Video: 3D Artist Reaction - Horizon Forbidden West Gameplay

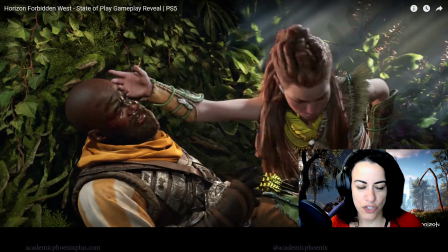250s
Okay, I'm going to pause here just for a second and go back as he chokes on water. You'll see it splashing out. I know it's a small detail, but again, I like to look at these details. It's actually very, very impressive to create fluids.
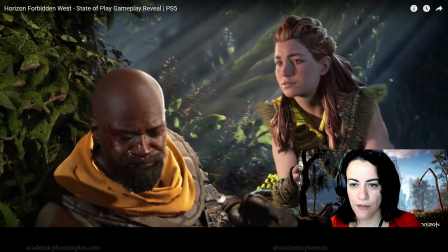264s
So all the leaves are moving, all the hair, the fur, everything's got some sort of subtle animation to make it feel like they're alive.
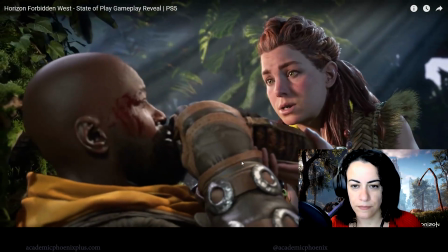272s Wait, what happened? Where's Erend?
Look at that face.
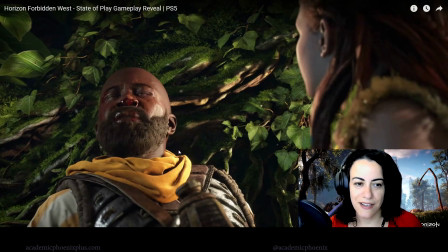278s
So I'm really liking this scene because in the previous Horizon Zero Dawn, I believe that the company who created this,
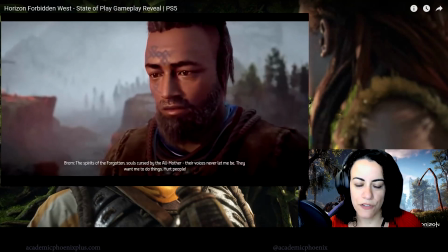286s
they were using a artificial intelligence, AI, and they're very proud of it.
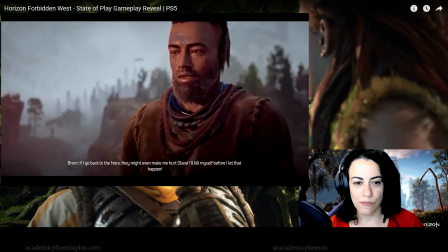292s
They wanted to let the AI come up with the mouth syncing and all that stuff. So it made it look very robotic and kind of creepy.
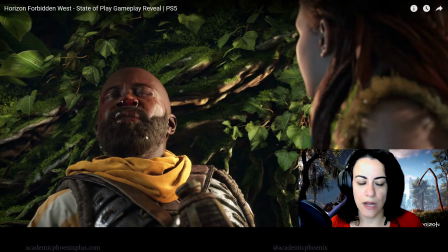301s
And you can tell that they've stepped away from that and went into taking care of facial expressions and animating themselves. But also notice his specularity map right here. Do you see how his sweat? You could tell that this is like wet.
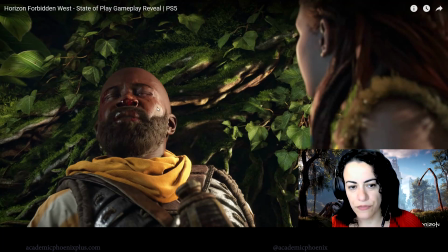315s
That's a specularity map. In game engines, that could also be the roughness map. So this is not as rough as over here, so therefore it looks like it's wet.
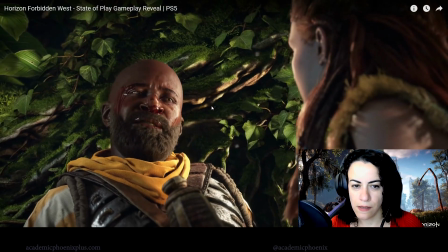323s It's a crawler with raiders. They hit our camp hard.
Look at that highlight right there in the eye.
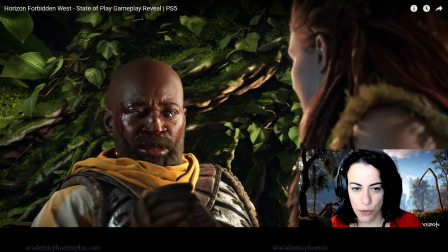328s
It's so pretty.
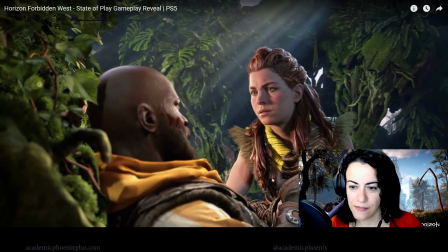332s
Stuff like that. God rays.
Scouting.
Her hair's penetrating her stuff.
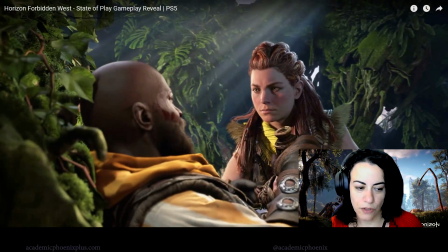341s
This is an interesting camera angle or camera effect. Notice he's slightly blurry.
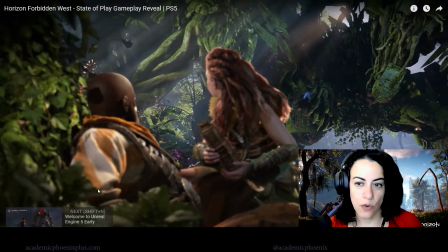347s
She's on focus.
Still out there.
Then the noise comes and the camera focuses out here. So that's another example of using depth of field to let you know that you're supposed to be looking out here and the focus is no longer on them. Please note the beautiful rim lighting.
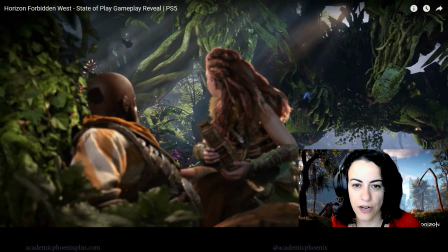365s
Again, if you guys take if you go to my lighting tutorial on how to create a character lighting, we go over rim lighting and you'll notice that basically they have rim lighting as well.
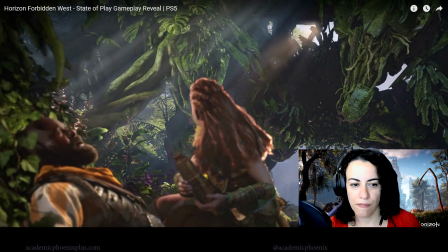374s
And it's well done.
What was that? Raiders got machines on their side.
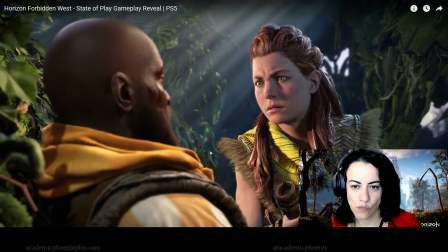381s Claw striders.
Her face is so beautiful. Look at those wrinkles.
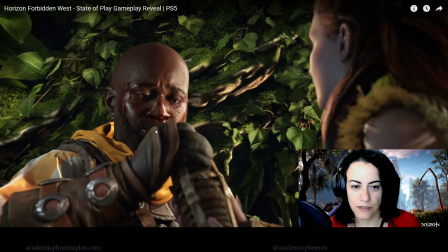386s
Look at his wrinkles.
You do, who knows what they'll do to him?
And the fur. I mean, his beard.
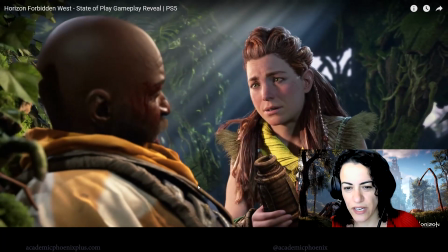393s You're injured. I have to.
It's very clean though. I'm surprised they didn't dirty it up a little bit.
Way out. Get going.
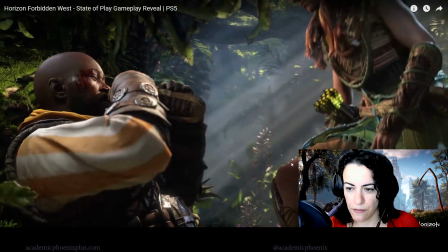398s
I like her outfit. It's really cool looking. Very Amazonian.
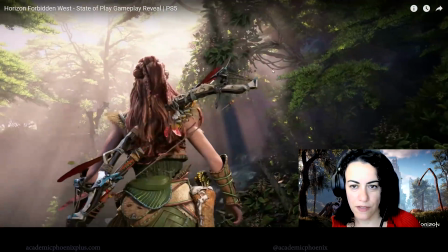408s
Dynamic motion. Lots of leaves falling, water, simulation, fog.
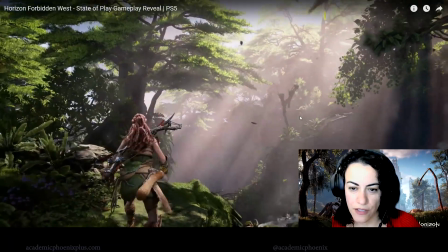414s
You can see that there's a little bit of noise fog there, so that means that it's animated fog.
In these ruins.
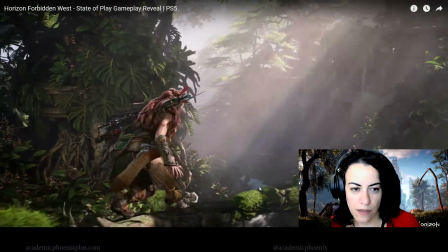420s I hope Erin is okay.
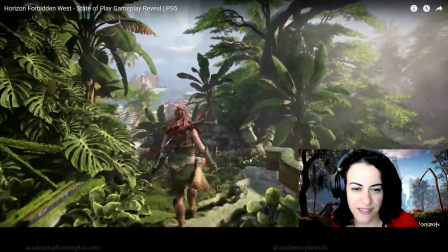426s
I'm mesmerized by her hair, by the way. It's like so pretty. They do a great job.
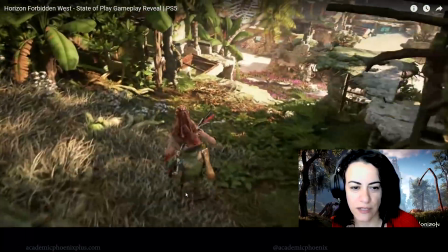431s
Different types of foliage. Notice that all of it is green, and they're trying to help you see where you're supposed to go.
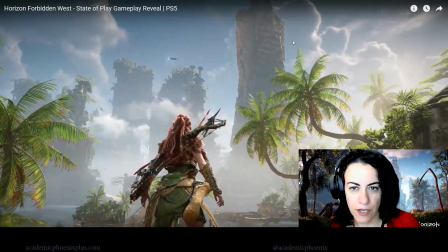439s
There we are. You can tell that's San Francisco.
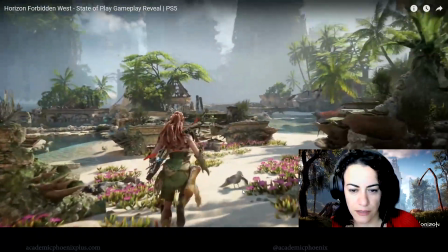441s
If you live in San Francisco, that's one of the main buildings. The seagulls fly away, if you notice, as you get closer, or she gets closer.
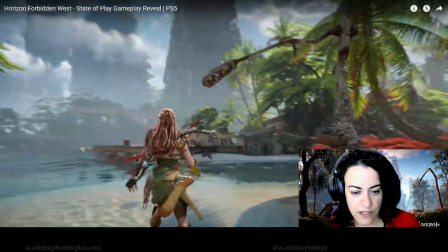451s
And you'll see that there's dynamics in the water.
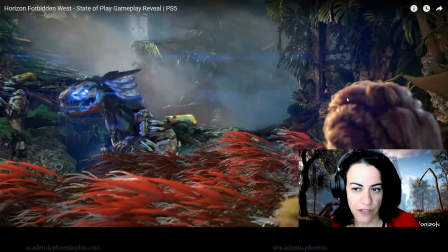456s
See, rim lighting's really important to make sure the character stands out. There they are.
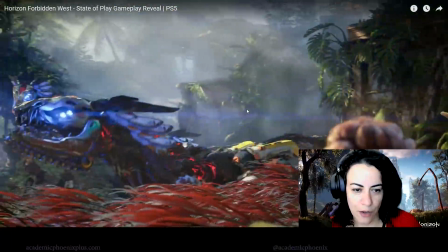462s
Blue robotic dinosaurs with red and yellow. I thought they were a little complicated, and red veins, so I thought that was interesting too.
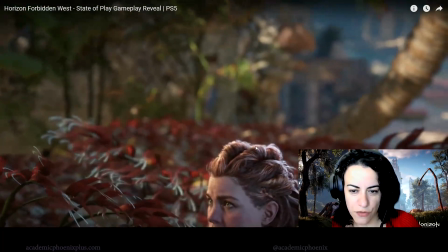471s
There it is, rim lighting, beautiful.
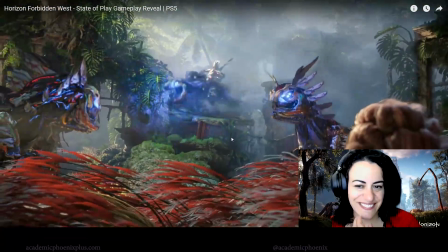474s
Those are two machines, like what's it called?
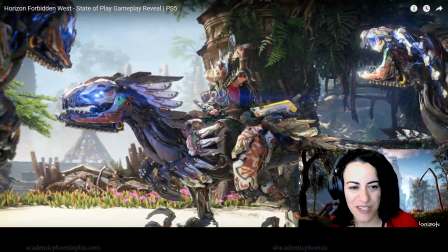480s
Saws. I can't remember the names. There's two of them on each. No bueno, you don't want to face these guys.
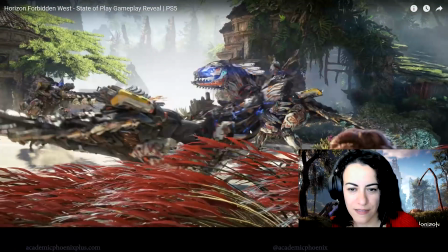486s Raiders. Riding machines. This is not good.
Beautiful.